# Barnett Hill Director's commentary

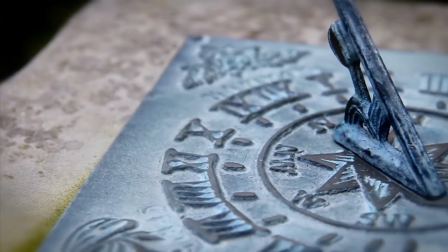3s
Hello, this is John from Wankana Productions, excuse the studio squeaky chair.
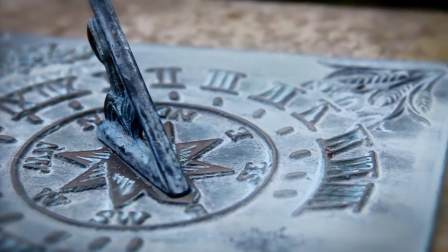8s
I oversaw this video, big fan of that slider shot,
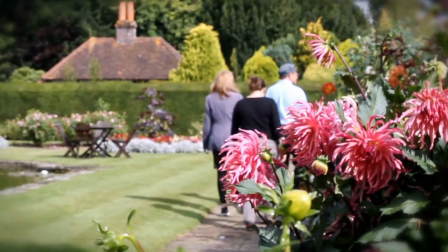14s
the tracking shot of a sundial there with just a touch,
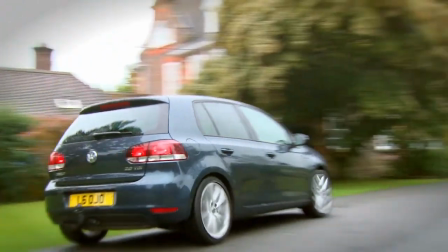18s
a hint of a vignette and some grading on there just to spice it up to prettify it.
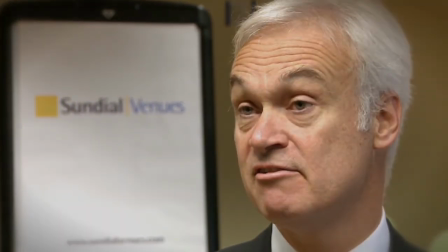25s
Joe's car there, who is one of the management team at Sundar.
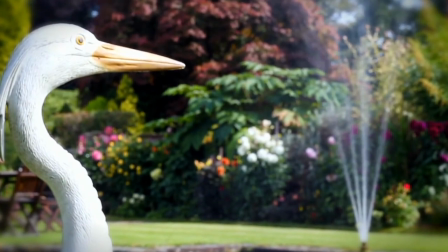31s
Here we've sort of aimed to open the video in the first third, I suppose, or quarter,
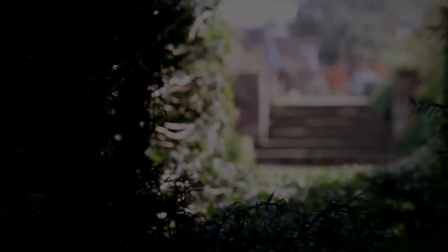37s
in short bursts of quite a few dips to black and coming up from black again.
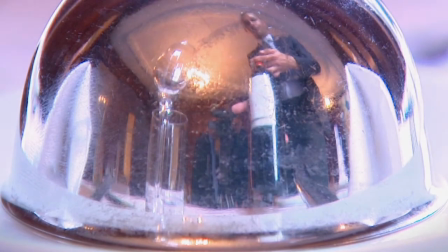42s
We shot on a mixture of very high-end XD cam,
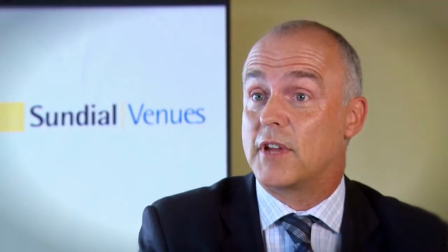49s
obviously going on to card,
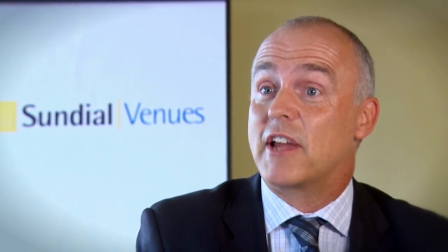50s
as most people are these days. and some of the shots are from a Canon DSLR it's almost
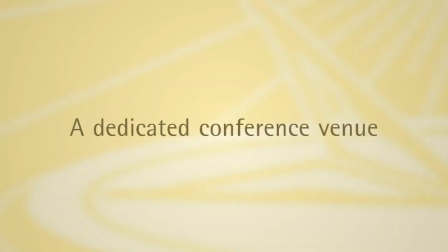59s
standard these days I think at this end of the business video again another slider shot there just to add something
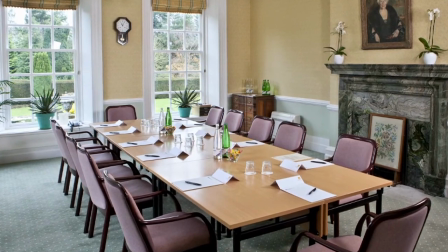68s
different some light and shade I think when you're when you're profiling a venue you're looking to
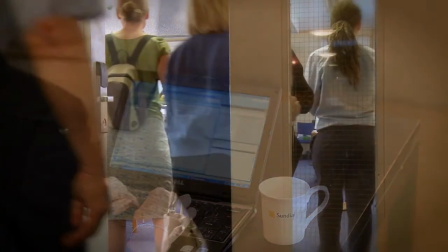76s
depending on the clients requirements to to try and get something that isn't formulaic, isn't sort of video by numbers.
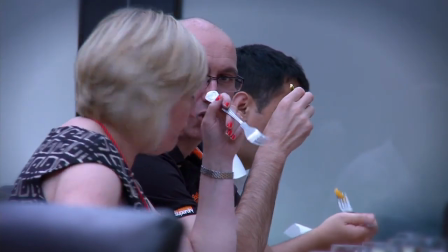86s
Again, just had a DSLR shot there of people wandering into a meeting.
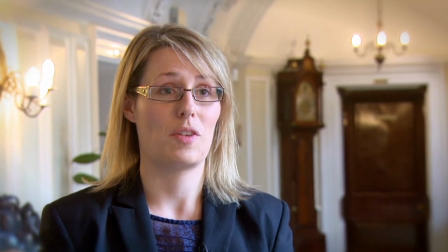90s
To get across that sense of this is a conference venue, you can have your training, your seminar there,
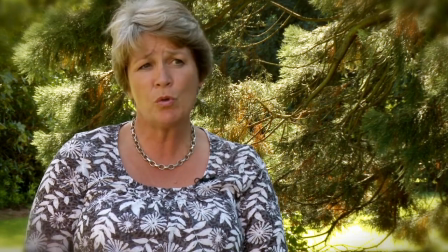95s
and you'll get all the values that are spoken about within the Talking Heads, like now with Debbie.
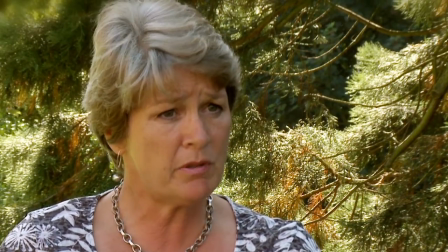102s
But it's not faceless. coffee tea lunch all those things that get in the way of what i'm doing i know in sundown and just just cutting in there coming in even closer
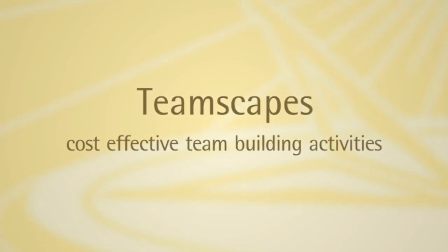111s
just to reinforce that point uh debbie's fantastic on camera so you know why wouldn't you we have teamscape in the garden
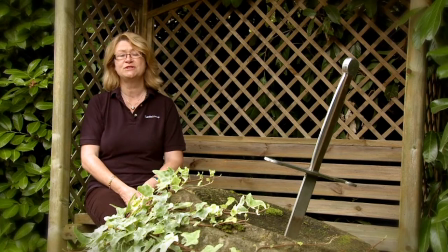119s
which is our team building now we were able at barnet hill in surrey to to use a lot of the exterior very pretty,
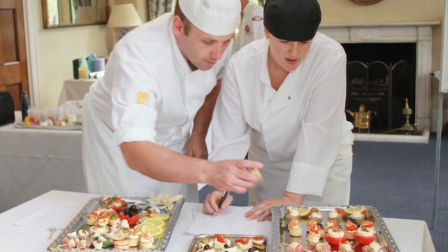126s
very should we say cultured and cultivated and
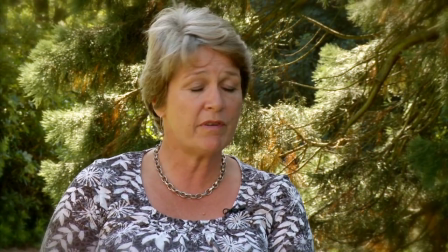134s
text that almost marks out chapters within the video so many chapters was able to
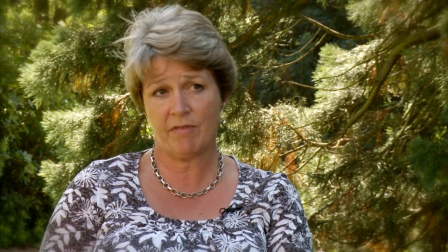141s
enable us to get from A to B without any sort of clunky
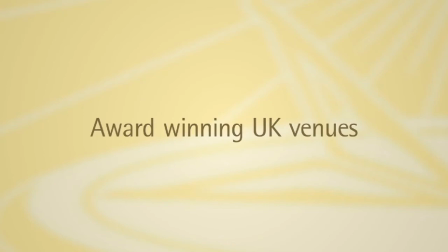146s
transitions audio or otherwise.
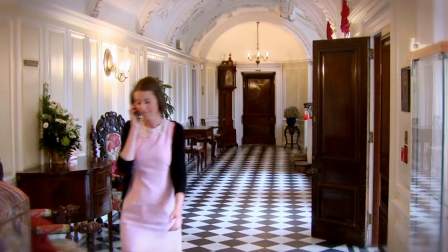152s
Okay we're making statements just to reinforce values and standing it's a group the Sundial Group has won a lot of awards.
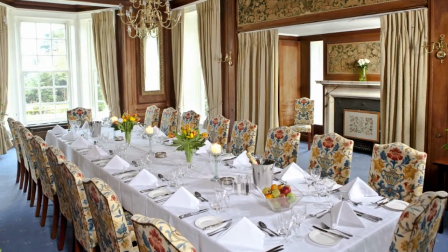162s
I'm just bookmarking the thing signposting with kind of authoritative talking heads
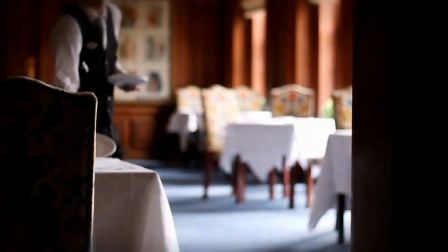167s
that just I think important as well to to ask questions lovely DSLR shot again there just set locked off watching people go by or in that case the waiter
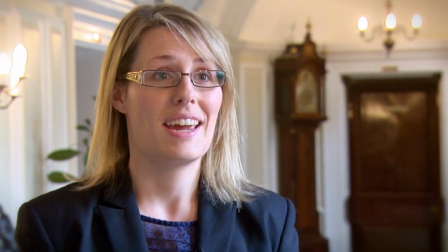183s
but important to write the ask ask the right questions in the right way that's where a lot of video falls down
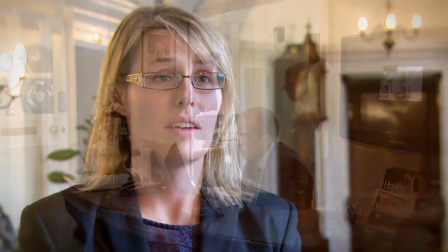189s
can't really go wrong with the off-camera interview technique get the eye line right.
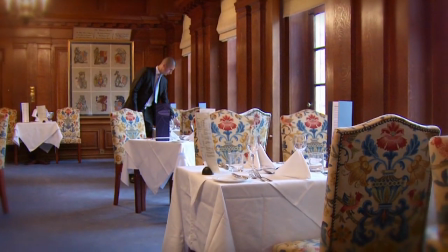198s
Look at yourself as the camera is the wire following people around the room there.
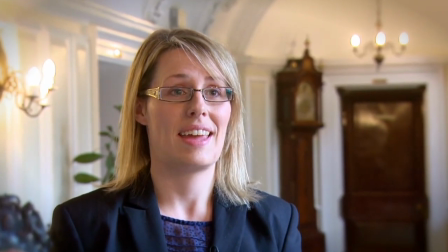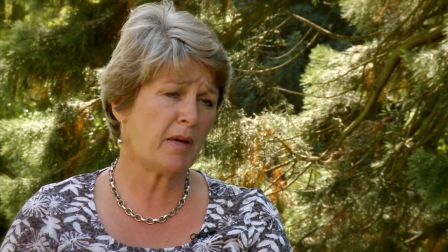210s
We've got certain things that kind of form the cornerstone of the video like
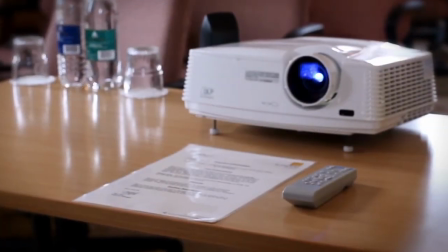215s
Gemma, like both Tim's, Tim General Manager and Tim Chudley who's MD.
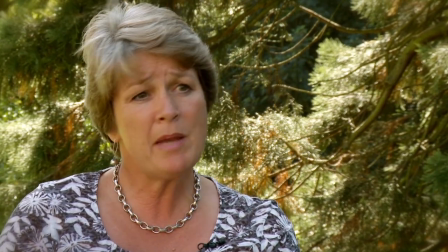223s
Important to show facilities I think without kind of overplaying your hand on that. make my booking why I'm coming just
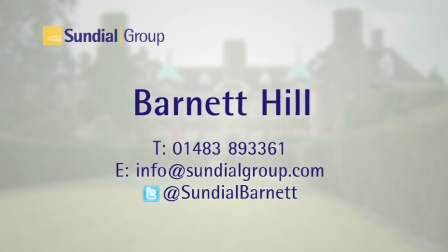230s
with the audio building that story I'm the payoff at the end so we'll do another one soon